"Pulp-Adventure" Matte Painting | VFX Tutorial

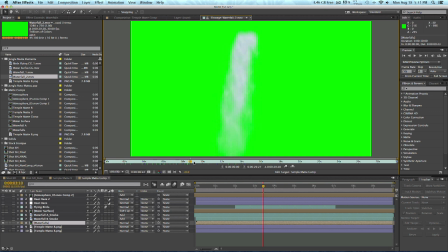[4:10]
This is the footage that I used for the waterfalls.
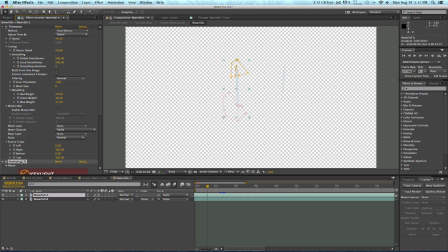[4:13]
All I did was a basic key light to extract the green and I also applied a time warp to it to slow it down a little bit because the original footage was a little bit too fast and being that it's a very massive waterfall,
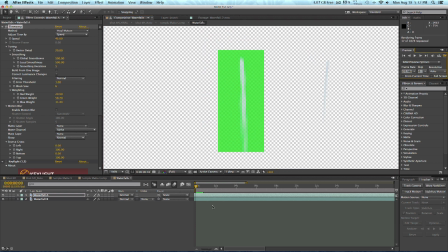[4:28]
I wanted to make sure that it had a lot of weight to it. So there's a little preview of what the waterfall looks like. And what I did, as you can see,
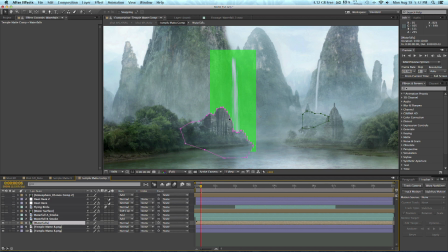[4:35]
is I put them into a pre-comp so that later I could mask these elements and put them into the scene properly.
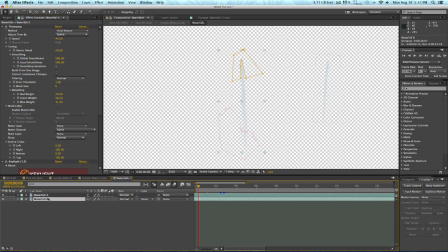[4:43]
So both waterfalls A and B are in a pre-comp. Same thing done to each of them. It's just a matter of scaling them down and adjusting them, using masks and such to fit right into your scene.
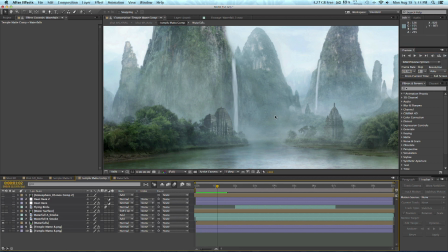[4:57]
So as you can see, them both operating very well. And after I did the waterfalls, I added a little bit of smoke to the waterfalls, or in this case, mist. And I also did a little masking here to make this part of the mat a foreground layer so that everything falls behind it,
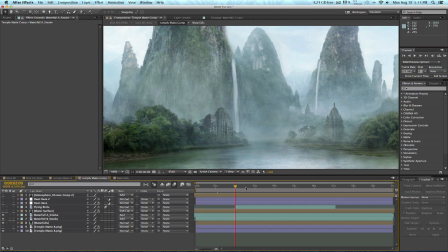[5:12]
as it is in the original painting as well over here and if I play this back you can see very subtle smoke rising up out of the mat there you go you can see a little bit of smoke kind of billowing out from under the waterfall doubling for mist same thing happening over here over
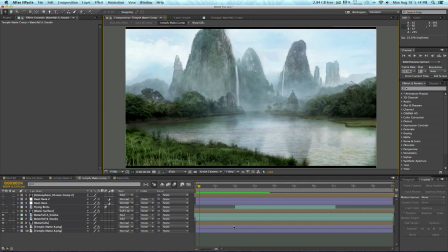[5:28]
this ridge so now that we've got our waterfalls all set up it's time to focus on the final water element which is of course this massive lake right here now what I did essentially is I actually downloaded another cheap free CG element here.
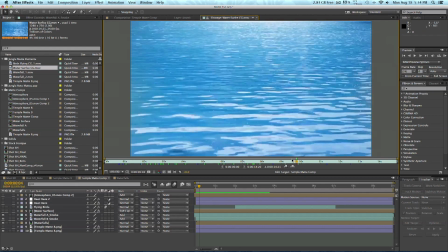[5:44]
It's just a little bit of water footage. Looks pretty terrible as it is. I mean I'm sure it would be great for other projects but in our case it looks very unrealistic so we're gonna have to do a few adjustments to it to make it work in our scene.
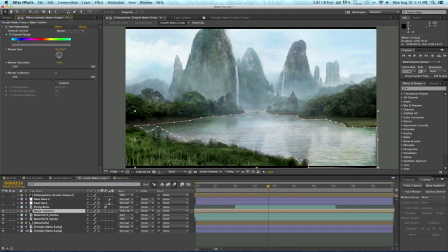[5:57]
First and foremost is I completely desaturated the element. You can see when it's saturated versus desaturated all I really want is the movement and the displacement of the water from the footage. And of course, I applied the time warp to slow it down. And then I basically just did a little mask around here of the shoreline and the waterline, etc. And I feathered it to about... I feathered it to about nine pixels, not very much, just enough to soften it up around the edges. And once I play this back, you can see a nice little subtle movement to the water, little waves, etc. Nothing too crazy. It's not an ocean, it's just a lake, and there is a little bit of turbulence and wake coming from the waterfalls crashing down into there.
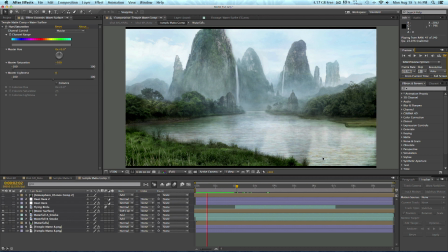[6:39]
So I just wanted a subtle move to it to give it some realism. So now we've gotten our waterfalls and our water surface. Very simple things to do. You know, I hope I'm not blowing through this stuff too fast. I'd like to think it's pretty simple. I haven't been doing anything crazy, just masking things out. The water surface, for example, in the blending mode, I selected soft light.
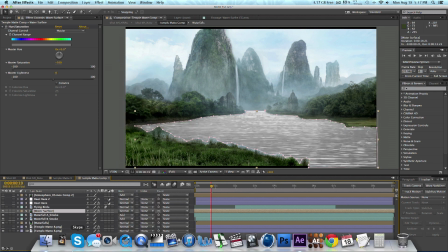[7:06]
Here's what it looks like when it's not blended. And here's what it looks like when it is blended. Soft light. So that way we keep the reflections in the water and it kind of blends into it really nicely and doesn't stand out too much.
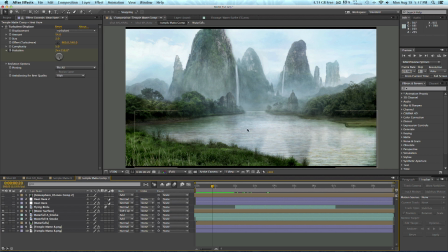[7:20]
All right, now that we've got the water surfaces done, let's move on to these leaves. Now, this is a really cool little trick that I learned just kind of experimenting. I took the Turbulent Displacement map in an adjustment layer where you go to layers, new adjustment layer,
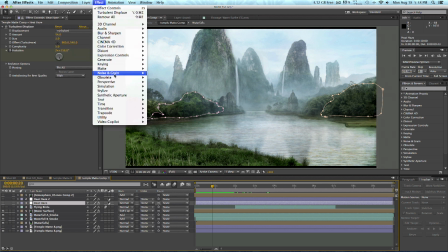[7:36]
and I applied effect, distort, turbulent displace, and you can see it right here.
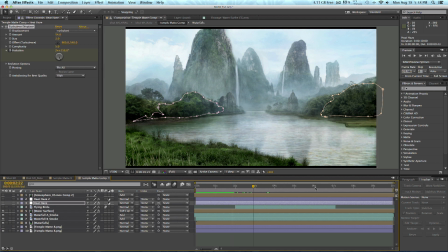[7:43]
I went ahead and set a keyframe at the top of the clip to the end of the clip, starting at 1 going to, I believe, 17, yep. And we set the amount to 54, the size to 2. So if I play this back here, you can see very subtly the leaves moving on these trees. I'm going to go ahead and move in a little closer for you guys so you can take a look.
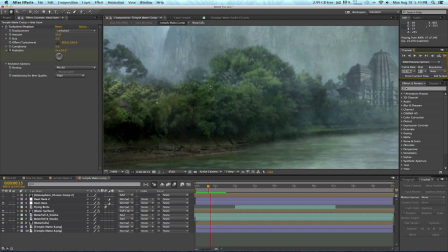[8:06]
You can see it doesn't look very convincing close up, but when we back off and zoom out for the final wide shot, it gives the impression of these leaves moving in these trees and from the wind. So that adds a whole other level of realism to it. You can also obviously use the turbulent displace effect to do heat haze and the horizon and things like that.
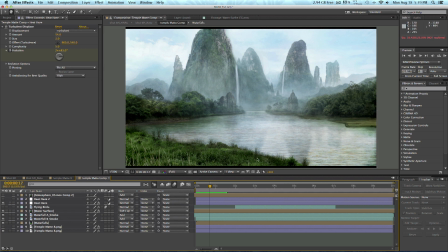[8:27]
But for this, I decided to use it for the leaves. All right, so now that we've got our waterfalls done, our lake done, our leaves, and our smoke elements under the waterfalls, it's time to add a little bit of atmosphere to this mat to give some motion to all this mist and fog that we see. So what I did is I basically just applied this atmosphere footage from Action Essentials,
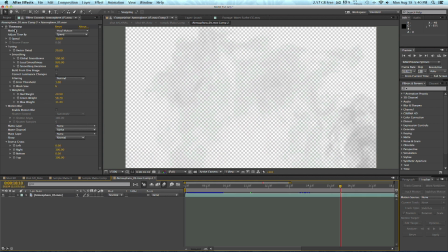[8:46]
pre-comped it and slowed it down using time warp to give it more weight and I masked it off
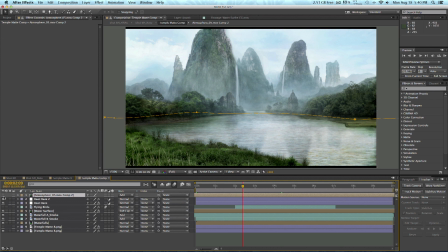[8:52]
just on this horizon line and if I turn this layer on we can see that the atmosphere moves very slowly kind of crawls through the environment now all I did to help blend this was do a blending mode add so here you can see me playing this back very very subtle movement of the smoke across the environment across the space and it just adds another small element of realism and life to this otherwise still image. And now for the little final touch that I did I added these flying birds
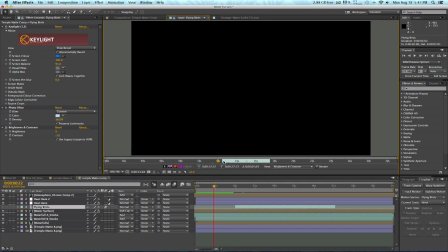[9:25]
and I again found these guys on YouTube free stock footage they
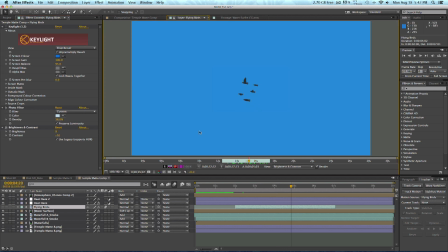[9:30]
had a blue key to them simple key light keys it out no need to
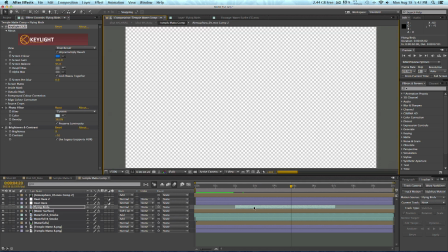[9:34]
pre comp drop them into our comp and then all I did was a simple animation using the position keyframes and of course the ever-important motion blur is turned on and selected on the flying birds layer simply moving them across the comp and ending right about there which is where I know the shot will end. So if we play this back we can see just a little example of this entire
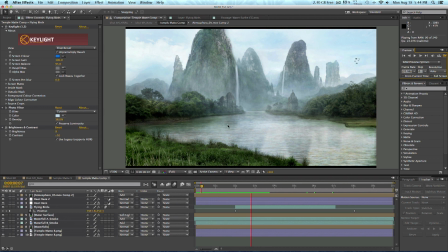[10:00]
comp brought together bringing motion to this still matte painting. And now that we're done bringing motion and life to this mat we are ready to composite our two shots together using the rotoscoped foreground elements and this final
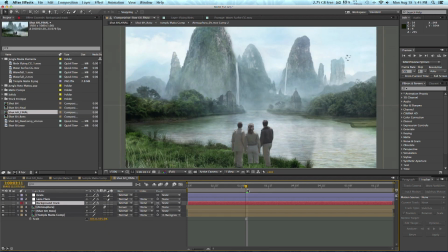[10:14]
mat comp all right here we are in my final comp what i have done is dragged my shot 6h roto comp down into a layer and i've dragged my temple mat comp down to the layer as well beneath that and what we're going to do is make a few additions to bring this thing all together.
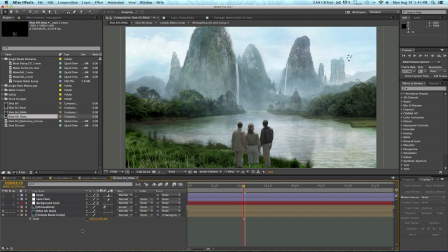[10:33]
So this is as it stands with the untouched Shot 6H Roto and Temple Mat Comp just laid into it. Now what I've done is I've paired my Temple Mat Comp to the Null Object Background track that we had earlier from Shot 6H Roto.
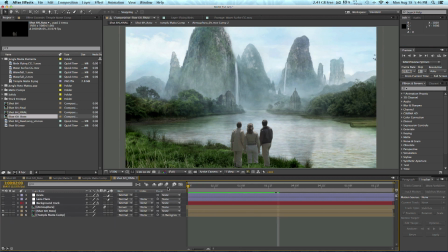[10:48]
I've gone ahead and pick whipped that. So if we scroll through this we can see that it moves very nicely with the tracked background. Looks very natural, looks realistically placed into the scene. And now our first move is going to be adding a little bit of atmosphere to just bring this all together.
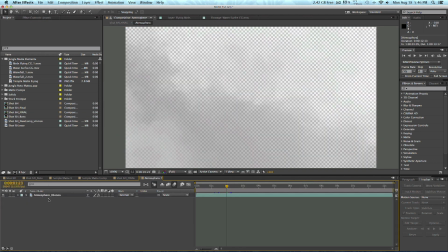[11:06]
So I'm going to take the same thing I did earlier with this atmosphere footage. I'm going to slow it down using time warp in its own comp.
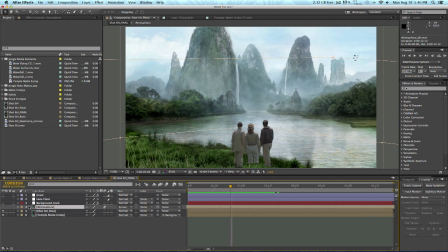[11:15]
And we're just going to place it into the scene and mask it off so that it basically just kind of coats this area with a strong feather of probably 100 just to let it fall off here and that just kind of brings together the smoke coming from behind them from the plane wreckage
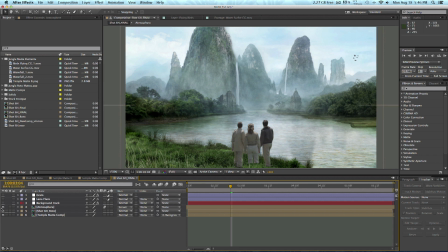[11:31]
and the fog in this entire scene. So if I turn that on and off you'll see that it sort of brings it together a little bit there and it'll also add a little bit of foreground motion as well. Now the next thing we're gonna do is add a small lens flare to the scene. I didn't really want to do a crazy you know intense lens flare I kind of wanted a very light glare to it.
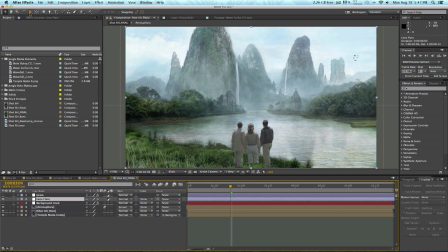[11:51]
So what I did is I really removed a lot of these settings in optical flares and just used a little bit of a glow, as you can see here, on an adjustment layer. I dropped the opacity to about 25%, and I think it ties it all together rather nicely,
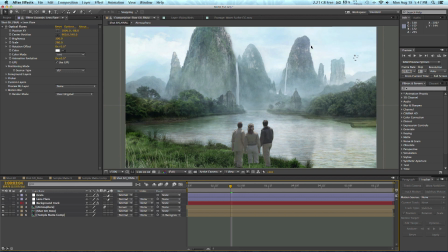[12:09]
especially with all the glare coming off of these clouds and the fog just light bouncing all over the place. And then the final touch is to add grain.